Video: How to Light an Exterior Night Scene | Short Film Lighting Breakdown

How's it going everybody? Today I wanted to take a minute and break down a few of the frames from the latest short film I shot called Dawn. The short film is thriller based so a lot of the scenes were at night so I'm just going to be breaking down the lighting setups we had for each scene, what we adjusted for different shots during the scene, and how it was all set up. So this first setup we have you can see we're looking through the windshield of a truck. The camera is actually positioned in the bed of the truck in the back looking through. We opened the rear window and looked through the windshield through the truck itself in order to get a wide enough shot so you could feel the
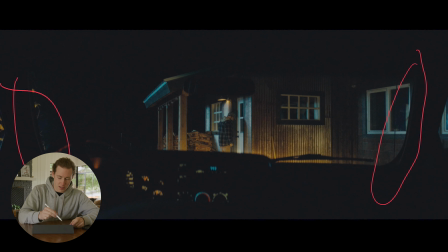0:32 edges of the truck on either side as well as on top and on the bottom there. You can see we have our protagonist here just in the middle ready to knock at the door and then a little practical as the only light you can actually see in frame. This was shot I believe on a 25 millimeter we were shooting on Cook Anamorphics with a red kimono as our actual camera
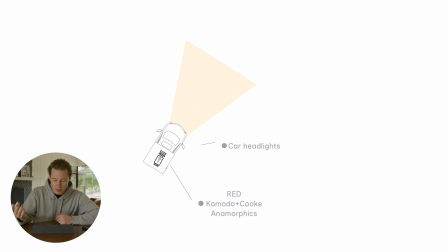0:54 so jumping into the lighting setup you can see the car headlights we just left those on throughout the duration of the scene and the beginning of the scene if you watch the short film you'll know that our main character actually gets out of the car and walks up to the front door as you can
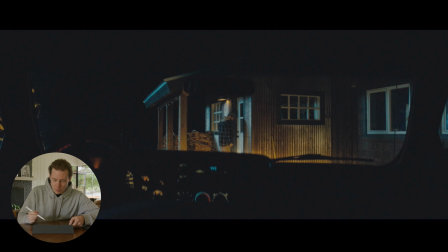1:08 see in the actual frame itself here he's standing at the front door and that's really where you're going to see like all this sheen that's happening on the reflection of the actual cabin slash house here just because that is metal you can see a lot of reflection and it also acts is a tungsten source we had an older truck so the actual bulbs in the car itself were actually quite nice and flattering light as far as light quality goes it's not
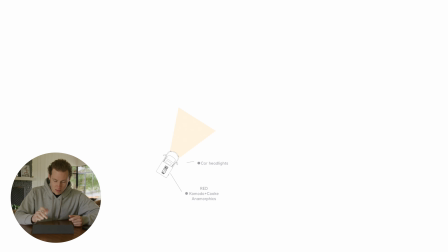1:30 those new modern led lights that you see on most cars these days so zooming out here i'll show you the first little bit of setup we had this is obviously the cabin we have our male lead actor here and then obviously that that tungsten bulb that you can see here as well just shining down and really reflecting a little bit on his face and this will play more when we dive in and I'll show you a
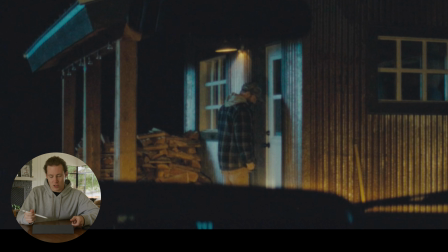1:52 frame of this shot where you can see the coverage that happens when the guy comes and answers the door. I'll show you that later on but for now this is the only light that you can actually see in the frame of course.
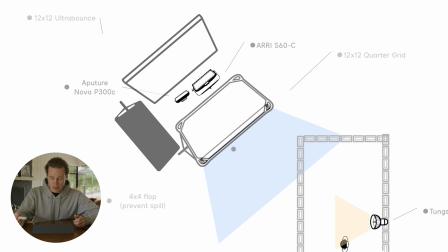2:03 And zooming out for that even further you can see this entire lighting setup here and let's walk through what we've got going on here. Essentially what I did in this scene to create a big moonlight feel and wash and just to generally bring up the ambience because it is a night scene you want to make it feel as natural as you possibly can which to the eye looks really dark but you need the camera to be able to see what's happening in the scene so I wanted to emulate a little bit of moonlight have kind of a soft source even though moonlight generally is hard it just looks nicer on the face but having a cool soft source just kind of spill in and you can really see that sort
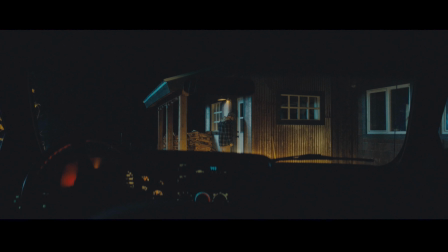2:33 of shining on the edges of the cabin here a little bit on the steering wheel down here and then again just kind of filling
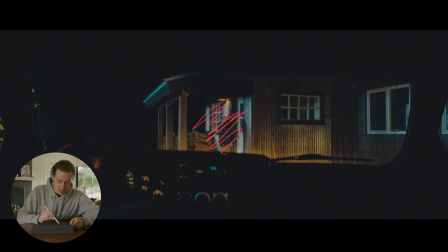2:41 in all this space where you're seeing a whole main character and the action happen and we do live on this shot for quite a while in the actual short we just kind of let it breathe as it's one of the opening shots of the film before we dive into the over-the-shoulder coverage that you'd see in any standard
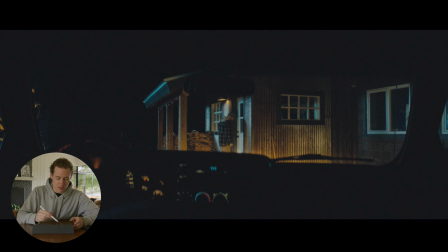2:55 thing but yeah this is kind of just lighting the whole entire scene generally up as far as fixtures go for this obviously with short films generally you don't have unlimited budget so we were working within the constraints of what we had budgetary wise so we had aperture nova 300c
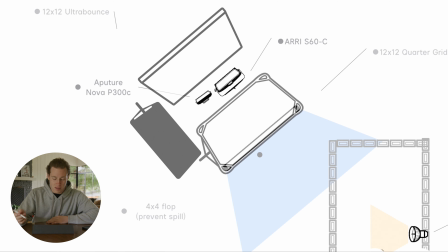3:11 courtesy of my friend bonan shout out to bonan uh he lent us that for the entire weekend and then we had a fake re sky panel it wasn't even a real one anyway we had both of those blasting into a big 12 by 12 ultra bounce that we had just set
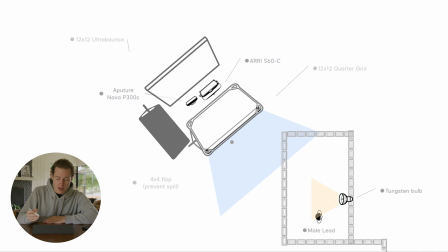3:24 up in the forest and then we created a book light with it so we had on the other side of the lights we had a big 12 by 12 quarter grid here and that just really sort of softens the light up and makes it feel less sourcey per se you'll see in a frame that i'm going to show later on the video where we did this a similar setup but without book writing it and we did that setup first in in terms of how we shot chronologically and I wasn't as happy with the results. So when we bumped to this scene later on in the shoot, even though it's the beginning of the movie, I decided to make it a book light just to make the light a little more flattering and feel like the roll-off was a little more natural. In addition to those two sources and the actual book light fixture that you see here, I did add a couple 4x4 floppies and that was just to help prevent the spill of the light washing onto the forest behind us.